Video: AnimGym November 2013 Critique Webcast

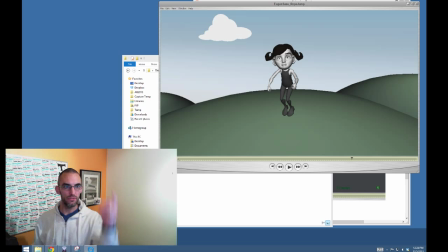16:27 And the earth, I mean, just because of physics, the earth actually, when you jump off the ground, the earth actually travels down, right? It's such a infinitely small amount that it's impossible to measure, but that's how gravity works, right?
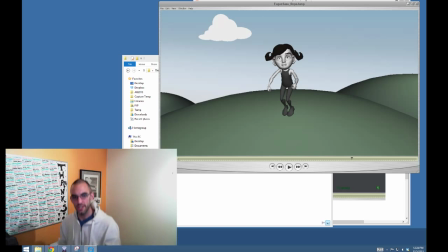16:42 So you're pushing down. Imagine her pushing down, thrust to get off the ground, more than you're concerning yourself with, you know, like the timing of her actually doing each jump.
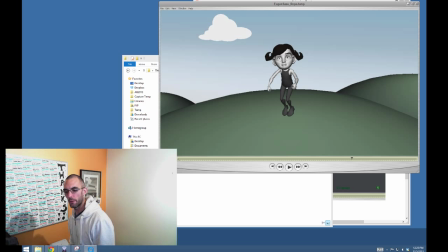16:59 And what you might find, if that's your workflow, is that your jumps feel a lot like heftier. Your jumps feel a lot more like the character is like really like putting everything they can into each leap.
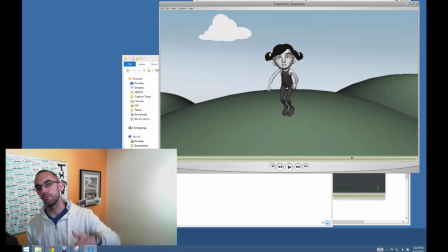17:19 But you can dial back from that so easily, right? You can just take a frame or 2 out of it. You can make them not dip so far down in their knees.
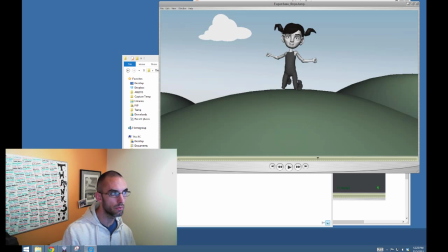17:30 But I think that is probably a better approach for you, Eugene, to try. Because right now, like I said in the very beginning, it looks like she's almost being pulled off the ground, right?
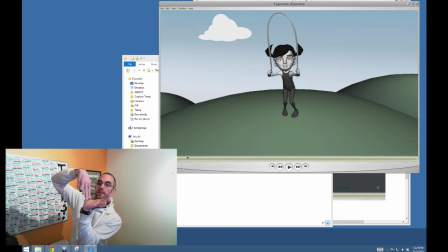17:42 And as her feet like leave the ground, then all of a sudden they're like almost like panicking, like, oh yeah, I pushed off, and then they're like kicking backwards almost. So it's like getting pulled off and then kick backwards and then land hard, get just like lifted off the ground, kick backwards, land hard.
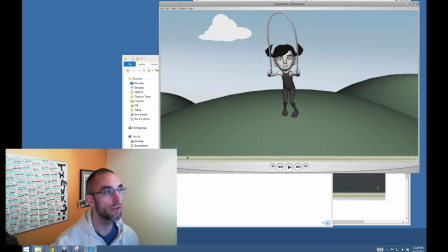18:00 Okay, it's you almost need the opposite approach. You need to push hard, kick backwards, and land softly. It would be a better, you know, if you're going to err on one side of it, it would be that. Okay, so decent nonetheless, very decent nonetheless. Also pretty cool jump rope rig.
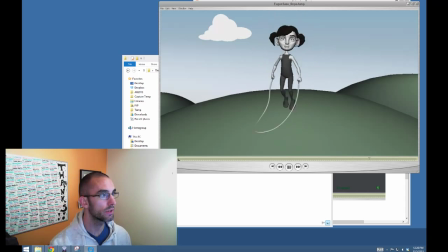18:20 Looks pretty cool, man. And then in terms of like kind of like the femininity, I think that the way her arms are cycling could be, you could work on the arc of that a little bit so that it looked a little bit more effortless.
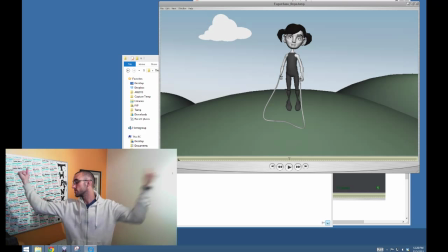18:35 It really seems like a super heavy rope because there's a lot of poses where we get a nice clean read of kind of like a bent elbow, which is like a strong pose, especially if you're rotating your arms, and we continue to see kind of like that bent elbow.
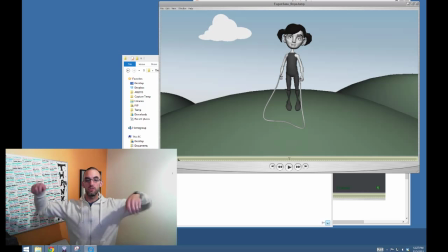18:52 It seems very, very, very strong. Whereas if it was just a little bit more loose and we had, you know, like a nicer, smoother kind of like pose change as it comes around, and even like I just did, see how like I kind of like whip it as on the downward swing as well.
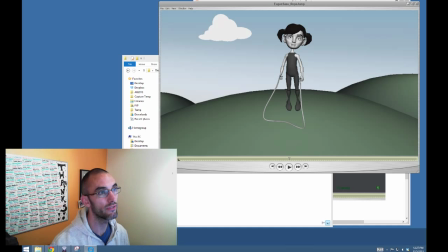19:12 Just like little things that you can do to make it look a little bit more effortless, and I feel like a little bit more feminine here.
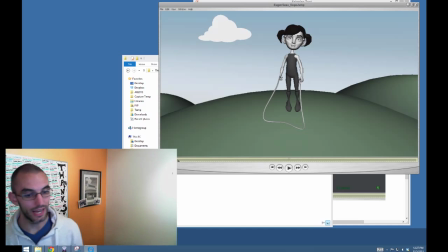19:18 Still though, still very good. I'm glad you're a part of the AnimGym. Thank you, Eugene. Good job.
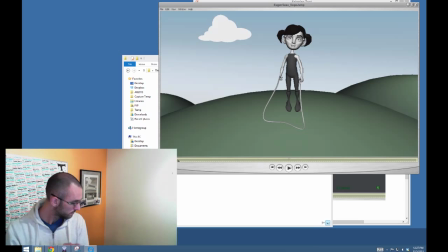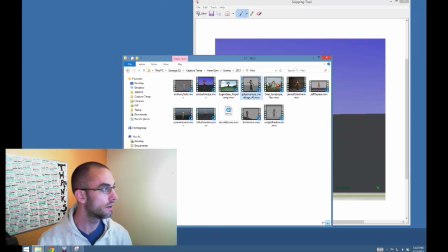19:28 Cool. Monica.
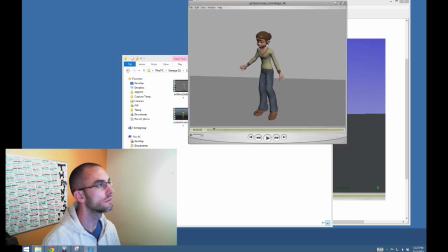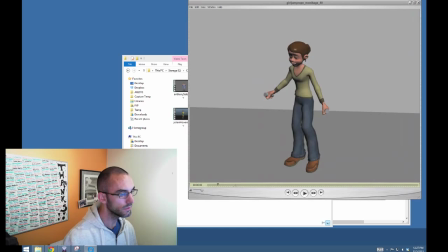19:38 Okay.
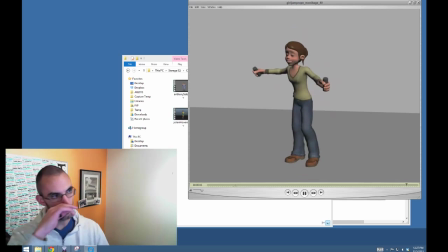19:43 Cool, another double bounce.
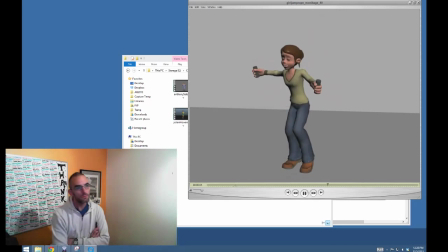To me, Monica, this doesn't feel like the right
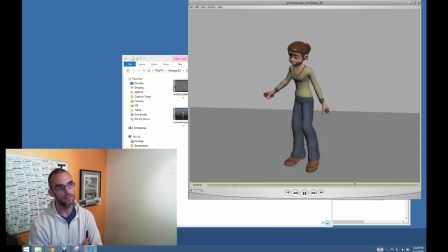19:55 speed for the rope.
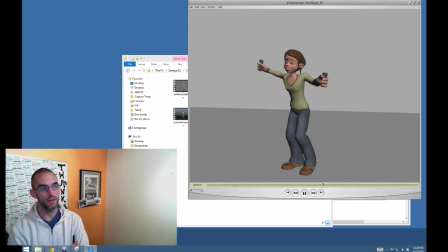19:59 Again, that's the difficulty with the double bounce is the double bounce actually happens a lot faster in real life than I think you realize.
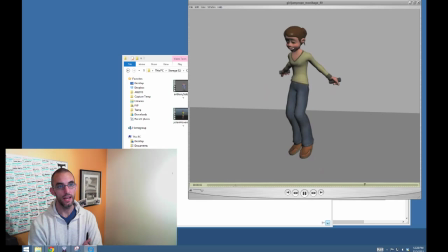20:10 It really feels like her hands come to a complete stop, and even if that is how maybe the rope looks like,
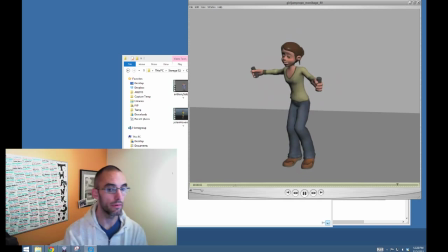20:17 or the hands look like in your reference, we always need to kind of like take on a little bit more of an attractive kind of arc there.
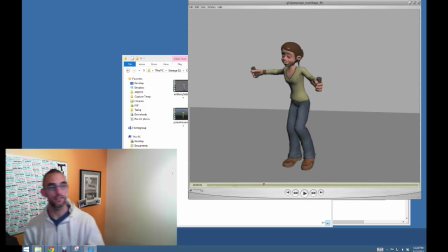20:24 So first thing, and it's not helping you that your staging is making it so that we have a perfectly profile view,
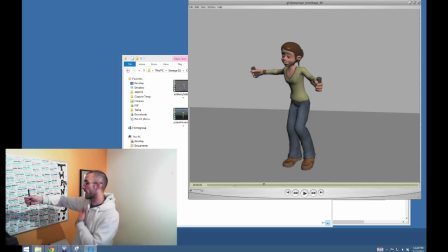20:33 so like nothing being kind of described in silhouette on this arm, and then almost a perfect foreshortened arm on the other arm, so that nothing is being described in silhouette kind of along this arm. This is kind of a little bit of a perfect storm of like silhouette problems.
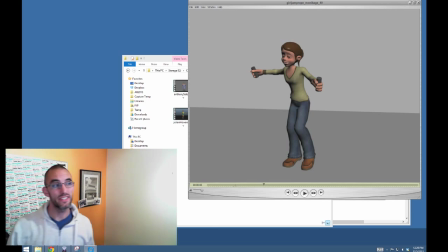20:51 The pose that it stops on, so it kind of has that posing and that timing issue like right in this area.
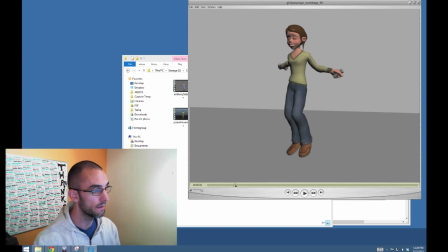20:58 Okay. Eugene, though, take a look at what Monica did here, because she has kind of the thing that I was talking about, where
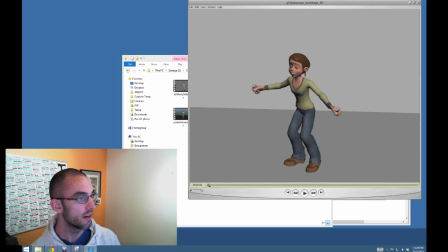21:13 it looks like the concern is with, here's the lowest frame, 1, 2, 3. Yeah, and on 3 she's off the ground, right?
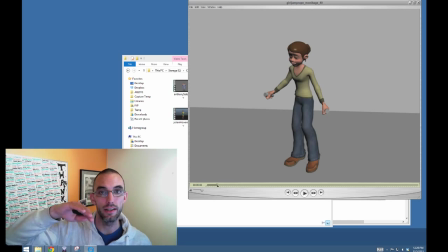21:22 So there's not that pose change where the toes start pointing and it almost looks like the feet are like nailed to the ground and she's just being lifted up. It actually feels like a push off the ground. And I really like, Monica, how plateaued that arc is in Y. I think you did nail the weightlessness of the body,
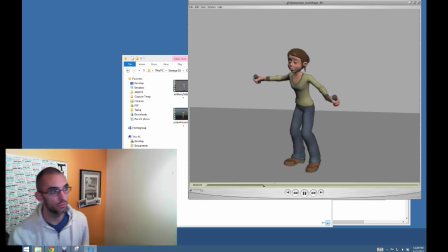21:40 though, in Y. So despite kind of like what I feel is a little bit of a timing error in the for the rope,
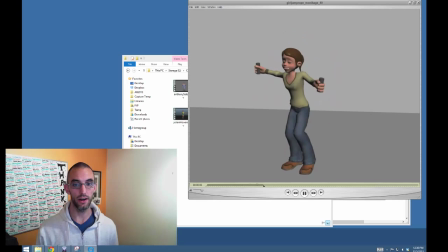21:48 because the arms do stop, and the posing error that you have in the arms,
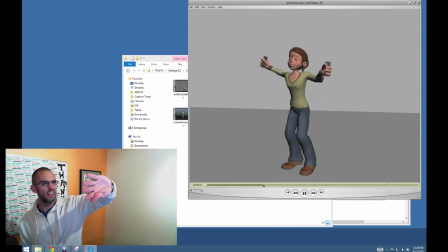21:53 if I watch just the lower body, it really does feel like a nice, weighty, but still very kind of like elegant and fluid feminine jump.
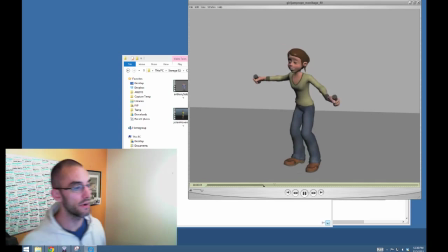22:04 I am really impressed with the feeling of that. Okay.
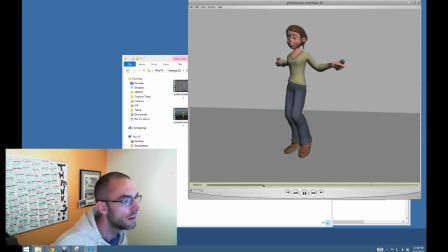22:10 It looks like you have a little bit of animation on the head here, and maybe even a little bit in the face. I wouldn't do anything so much as like, if you have like a jaw control, this is just like a rule of thumb for everybody.
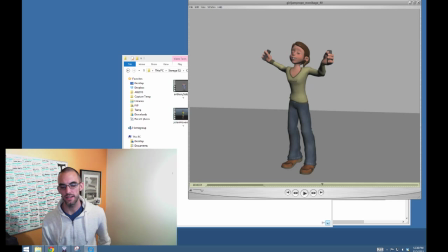22:26 Be very careful putting like physics into the face when it's not like featured, when the character's like not going to be looked at like for that. Does that make sense? You don't want to like
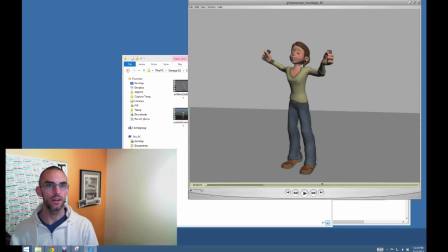22:44 jaw overlap in general would not be a part of a run cycle or a jump rope cycle or whatever, just in general, because we can keep our mouths closed while we're doing something. Now, if she's breathing through her mouth and she's doing that jump and things are
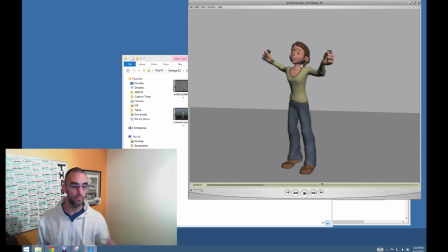23:02 getting really, really, really crazy, yeah, I can imagine a little bit on there, but she seems pretty in control,
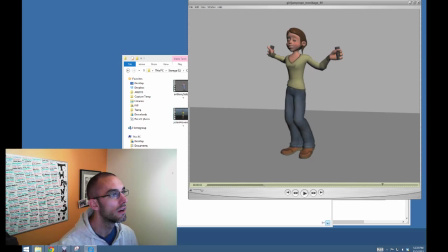23:08 and like on the jump it looks like she's opening her mouth a little bit, and on the land she's opening her mouth a little bit. Or I might be wrong. It might be just we're just getting finally getting kind of like a clean read. But to me it feels like animation on there. I might be wrong.
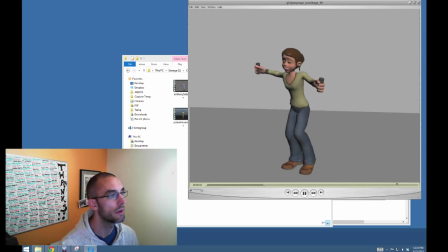23:27 You can tell me I'm wrong if I'm wrong. Also, it looks like where you could put like a ton of overlap and a lot of
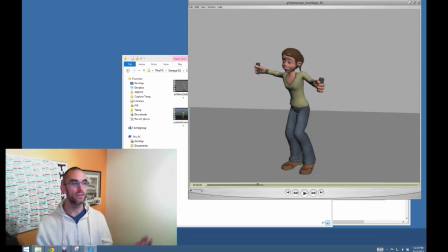23:39 kind of like go overboard and make things like super exaggerated, and you can always get away with it,
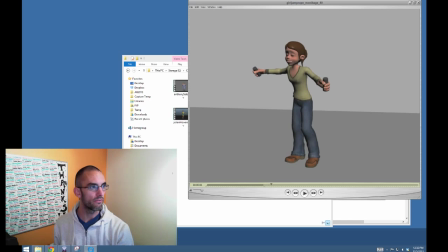23:45 is like the ponytail. There's a little bit of like a flicker on the ponytail in this section. Right here. Like it kind of just like pops right there. And it looks like it felt like you were about to begin like some really awesome,
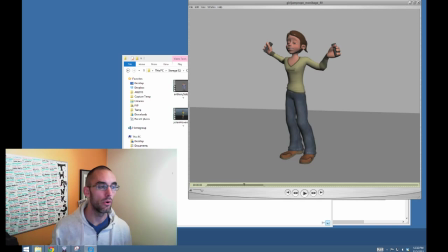24:00 super flappy floppy ponytail action, which I would love to have seen. Don't be afraid of that. Put that in, and that's easy to tone down as well. Another rule of thumb, anything that is easy to tone down,
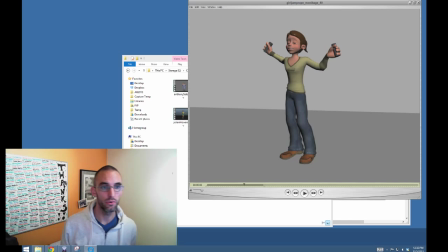24:15 put it in your first version that you're showing like a director or whatever, put it in exaggerated and leave it exaggerated. Maybe don't do that first pass where you kind of like self-edit and self-critique and tone things down to where you think they're supposed to be. Show the exaggerated version of those kinds of things to the director for first pass. All right.